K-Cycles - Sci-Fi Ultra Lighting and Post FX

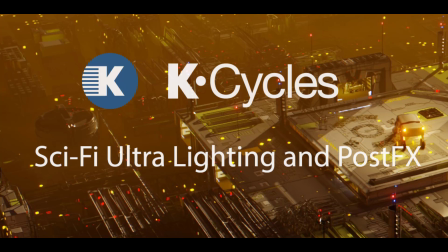[0:00]
Hi, in this video we're looking at new workflows with K-cycles and ultra lighting for lighting, tone mapping and post effects on a sci-fi scene. Here is a sci-fi scene from Chip Walters.
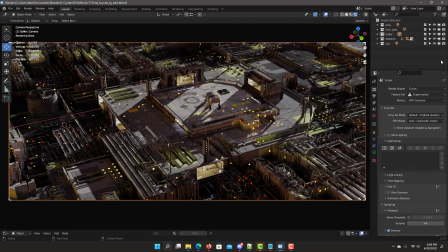[0:15]
You can create sci-fi and other types of scenes quite easily using this recommended Sci-Fi Flex add-on. There's a link to this add-on in the description if interested. Let's do a render of this scene.
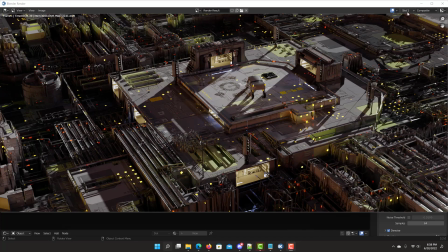[0:29]
Keep this scene in slot 1 for comparison for later.
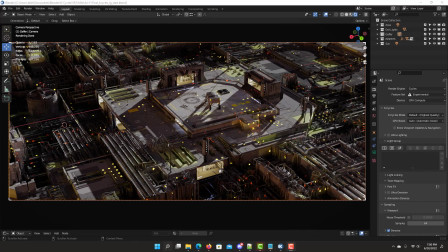[0:35]
And this scene will be using ultra lighting for interactive light adjustments and mixing without re-rendering. For complete detail of all of the ultra lighting features, please look at my previous ultra lighting videos on my channel.
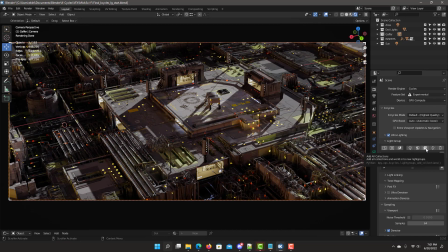[0:50]
So let's enable ultra lighting, add lights into collections, into individual light groups, selecting the add all collection button.
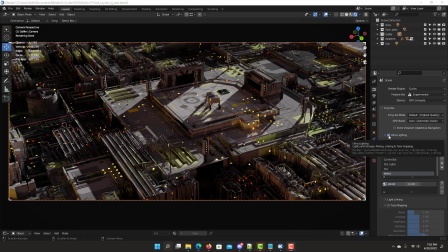[0:59]
And if you noticed, once we selected ultra lighting, there was med labs were not added into the light groups.
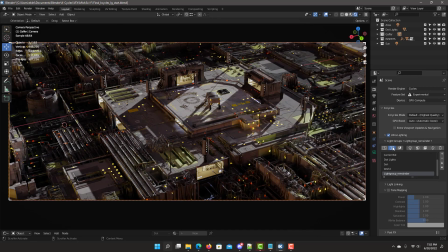[1:07]
Fix this by adding a remainder light group. For a more permanent solution, we can figure out why those med labs were not added.
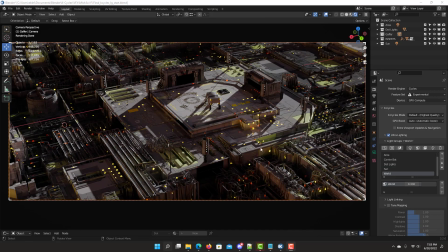[1:15]
So let's undo the remainder. Let's select those med labs and let's take a look at the material.
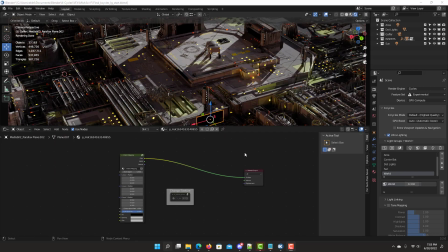[1:21]
To be part of a light group, you need to have some type of emission shader or standard light. This situation, parallax material, it does not have emission. So just pick an emission shader and let's add it.
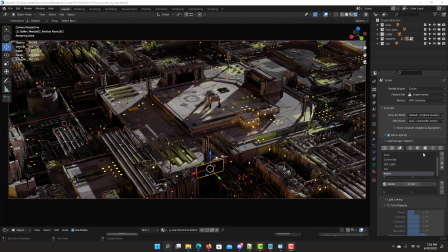[1:38]
I can add to collection again. The MATLAB light group now shows up.
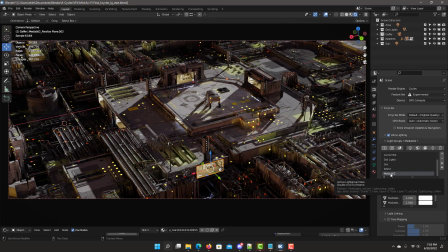[1:43]
It found it had an emission on that material.
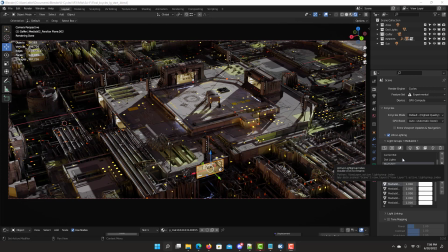[1:46]
First thing to do when working on lighting on your scene, go into solo mode and look at the different light groups that we have.
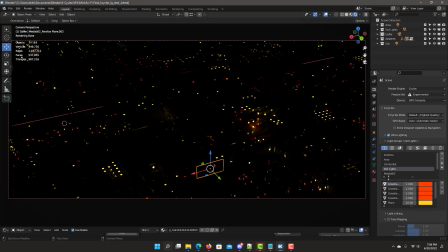[1:54]
This is the antenna group, area, the bot, the dot lighting, the med labs, the sun, and the world.
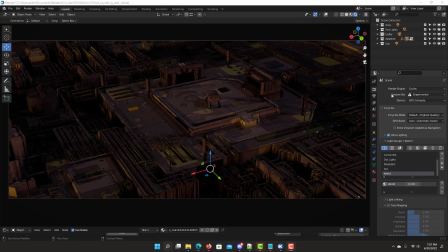[2:03]
My plan in this scene is to create some sunset type on the scene. So with the lighting, I want to bring attention to the important areas and I use lighting to improve.
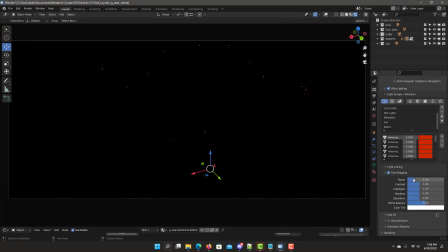[2:12]
So we have antennas, the lighting is quite low. So let me increase the power of the antennas.
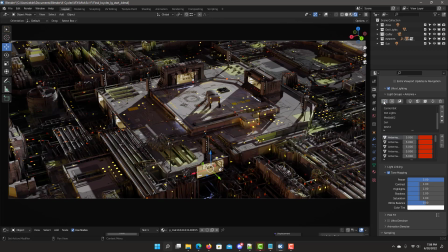[2:19]
You can always go from solo to mode, definitely more noticeable. The other light that I have is the area light.
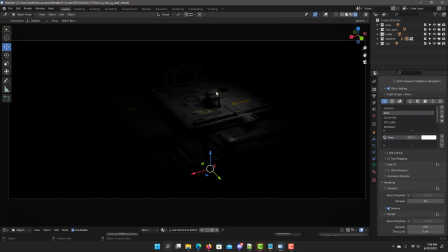[2:26]
This lighting the bot, since that's the main focus of this scene, I definitely want to bring more brightness, increase power.
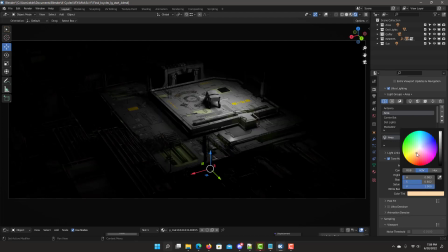[2:36]
Yellowish sunset type of tone, so I can already start working on it from the beginning.
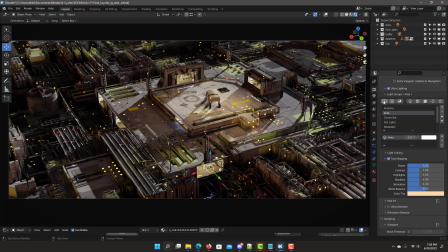[2:41]
And always good to go back and forth between solo mode and full mode.
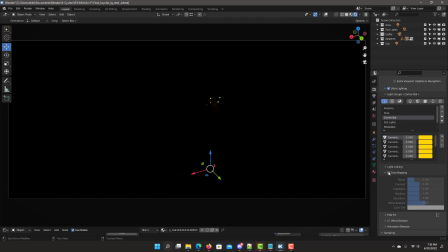[2:47]
Next step, we'll go to the lighting for the bot to increase the lighting, since that's our main focus for this scene.
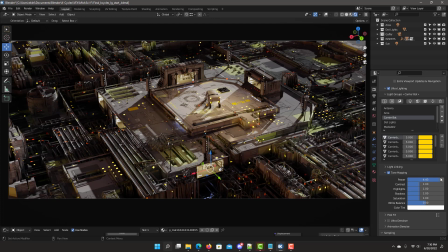[2:55]
Your eyes is going to be drawn more and more to the center of attention on this scene. Next step is the dot lights. At this point, they are acceptable.
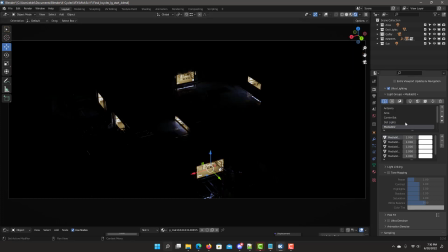[3:07]
Next step is the med labs. When adjust the lighting.
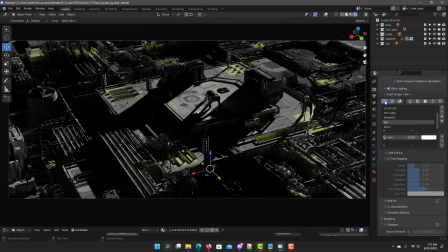[3:14]
And now we have the sun light group. Color scheme does not match sunset. Go back to tone mapping and adjust the tones.
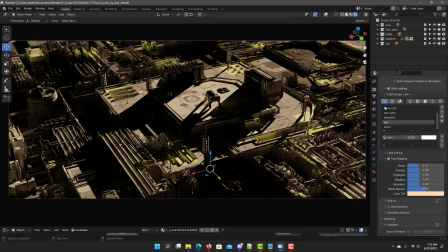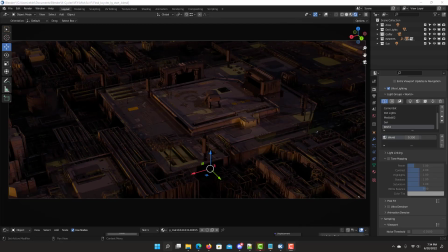[3:28]
The last one is the world. Light group looks acceptable compared to the rest of the scene.
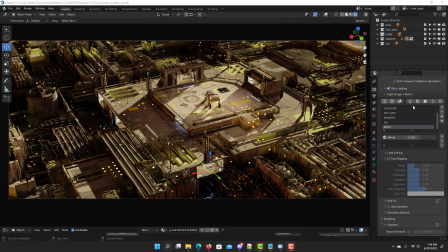[3:33]
So once you finish the first pass with the light group's lighting, you can go into post effects. Bloom and flares. If you notice, the antennas now got way too much bloom.
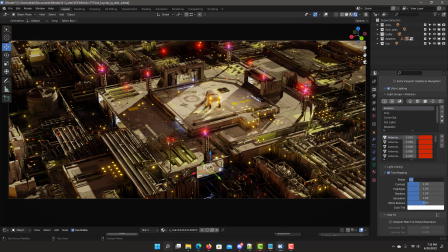[3:44]
So I can go back to the antenna and reduce some of the intensity so it doesn't overpower the rest of the scene. Now I can kind of adjust the bloom settings. Do the wide, soft, and it. Take a quick look at the viewport matching to see how it look at final resolution.
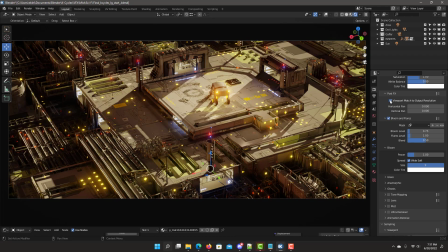[4:02]
And it looks quite well at this resolution. So we can go back to normal mode by unchecking it.